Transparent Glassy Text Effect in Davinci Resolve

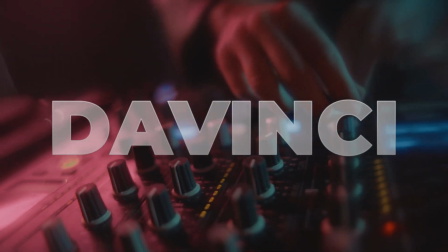[0:00]
Hi everybody, Jeremy here from Video Editor Studio, and today I'm going to share with you how to do that glassy see-through text in DaVinci Resolve.
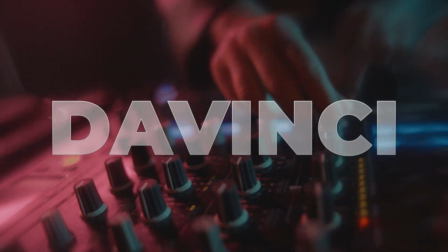[0:05]
So let's check it out.
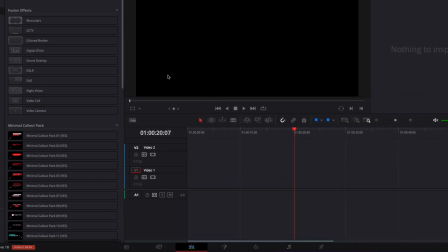[0:11]
All right, so in DaVinci Resolve we're now on the edit page, and we're going to first start by bringing here a new fusion composition in the timeline.
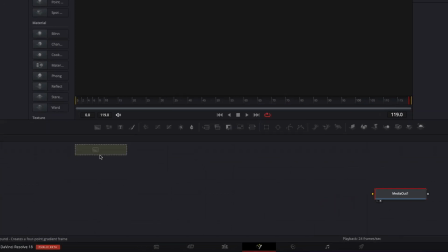[0:18]
And now we're going to move over to the fusion page. I'm going to start by bringing here in my working area a background, and then I'm going to bring text. I'm going to link the output of that text to the background, which is going to create a new merge, and I'm going to link the output of that merge to the media out.
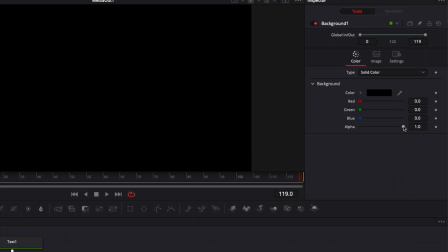[0:33]
Then I'm just going to bring down the alpha channel of the background so we have transparency.
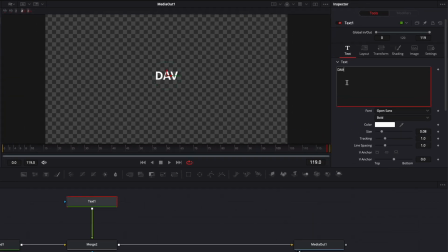[0:38]
And then here in text, I'm going to write DaVinci. I'm going to change the font for Montserrat. I'm going to switch to black, and then I'm just going to raise the overall size.
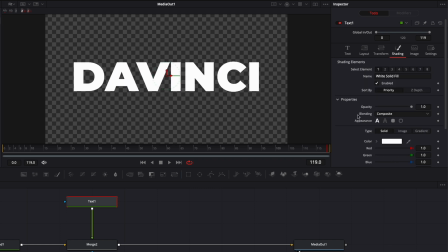[0:49]
Now we're going to go over to shading, and we're going to just start by creating here a gradient.
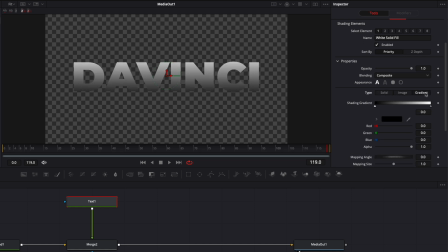[0:54]
So I'm going to switch from solid to gradient. Here I'm going to change my first gradient point.
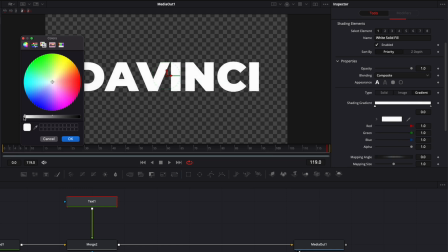[0:58]
I'm going to do something like white, not the exact clear white that we have on the other one, but just a tiny bit more towards the gray.
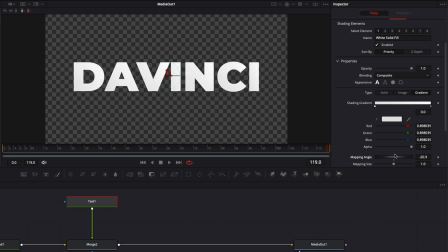[1:06]
It doesn't seem like much, but here if I move around the mapping angle, as you can see, it affects a little bit and gives some sort of reflection effect to the text. So now I'm going to make the mapping angle 90 degrees. And for now, we're going to bring the opacity at
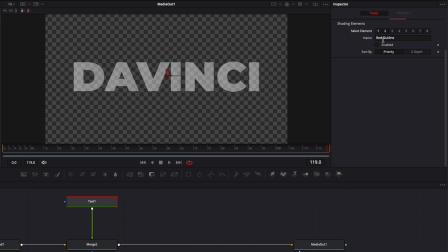[1:22]
0.5. Now I'm going to go to my shading element and select the element 2, which is red outline, but right now that's going to be a white outline. I'm going to just enable it. And here we're going to make the switch from red to white. And I'm going to reduce the thickness by 0.05.
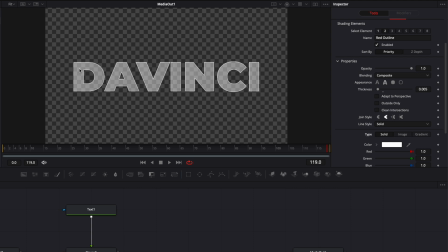[1:38]
So here, basically, with the first element, we've created the main text, which is transparent. And now we're just making the edges with the outline. To make it look a bit more glassy, what we're going to do is we're going to use the same trick as we've done on the first one.
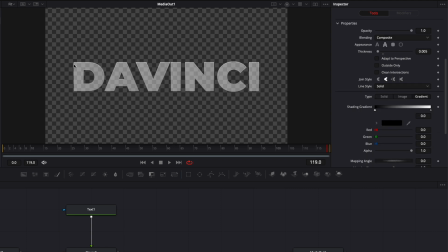[1:51]
We're going to just go and select gradient. But as you can see now, the fact that we have gradient going on, it just creates more of a reflection aspect on the edges. And here, instead of black, we're just going to go for something more towards the gray, like that, so the shadow is not that prominent.
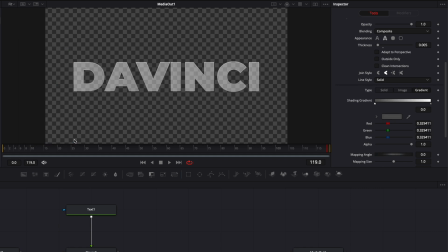[2:08]
So around there, I think it's fine. And that's why we'll create a glassy see-through text.
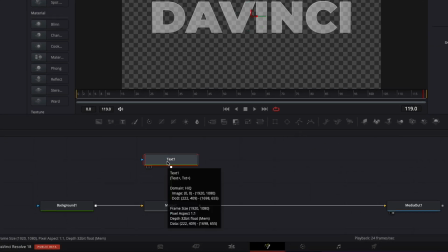[2:13]
Now we're just going to make a quick animation on it using a blur. So I'm going to select my text 1, hit shift space, look for blur here in my select tool window,
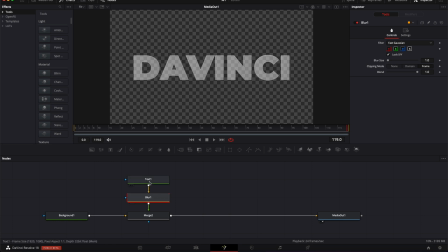[2:22]
and we're just going to bring a blur node between the text and the merge 2. Now I'm going to go to frame 25.
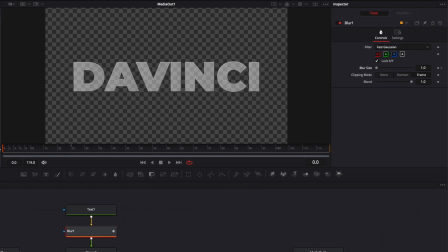[2:28]
Here I'm going to drop a keyframe on the blur size, go to frame 0, and we're going to bring the blur size all the way up. Now let's play it. All right, that's going to be our first animation. Now I'm just going to do an opacity animation, because as you can see at frame 0, we still have some sort of fog because it's all diffuse.
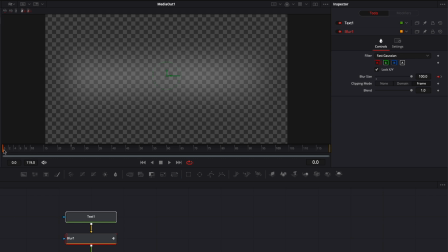[2:45]
So we're just going to want to make it completely disappear at frame 0 and bring it slowly towards frame 15.
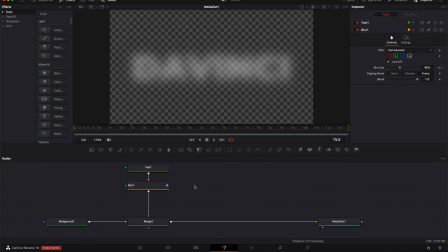[2:52]
So I'm just going to select my two node, bring them up. Here, select my blur 1, hit shift space on my keyboard again.
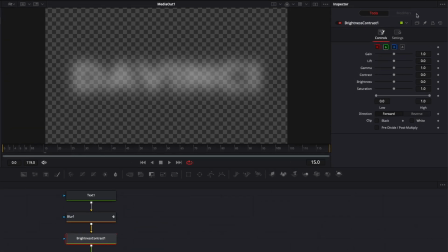[2:58]
And here we're going to search for the brightness node. I'm going to bring that in. And here I'm just going to select the alpha channel, go to frame 10, drop a keyframe on the gain, then go to frame 0, and then we're just going to bring the gain down to 0. Now, as you can see, the diffusion of the text has disappeared from 0, and it's just going to gradually come into frame right there.
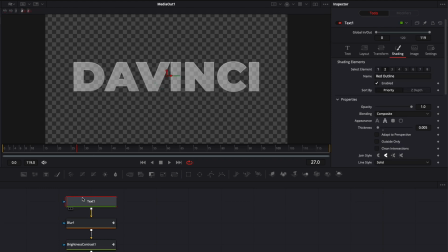[3:17]
And the last keyframe I want to add is here on the text. I'm just going to do some keyframing on the tracking. So I'm going to go to frame 25. Here I'm going to go down to text, tracking, and I'm gonna leave a keyframe on the tracking.
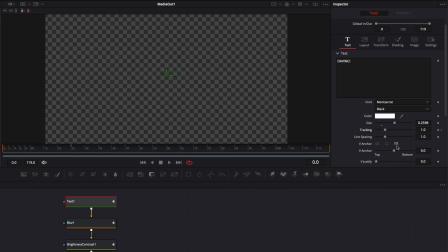[3:29]
Then I'm just gonna go down to frame 0, and we're just gonna switch the tracking for 1.1.
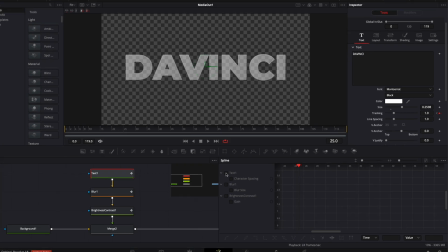[3:35]
Now I'm gonna smooth out some animation, so I'm just gonna go over to the spline. Here I'm gonna select the text with basically the animation we put on the tracking and the blur.
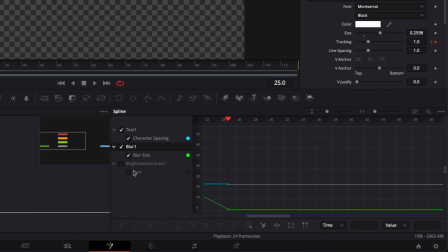[3:44]
I don't need to make some adjustment here to the opacity, it can stay linear. I'm gonna click zoom to fit right here, select all my keyframe point, hit S on my keyboard, then hit the letter T, which is going to bring the ease in and ease out, and switch the ease in to 85.
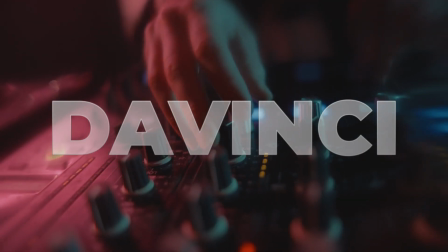[4:00]
And here you go, that's the final text. I hope this video was helpful. Please don't forget to like and subscribe.
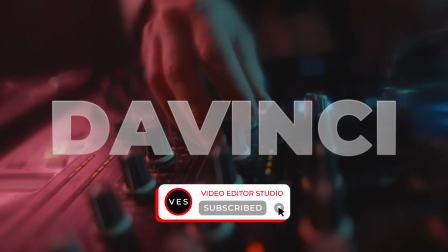[4:05]
Let me know in the comment what kind of video you would like to see next, and see you in the next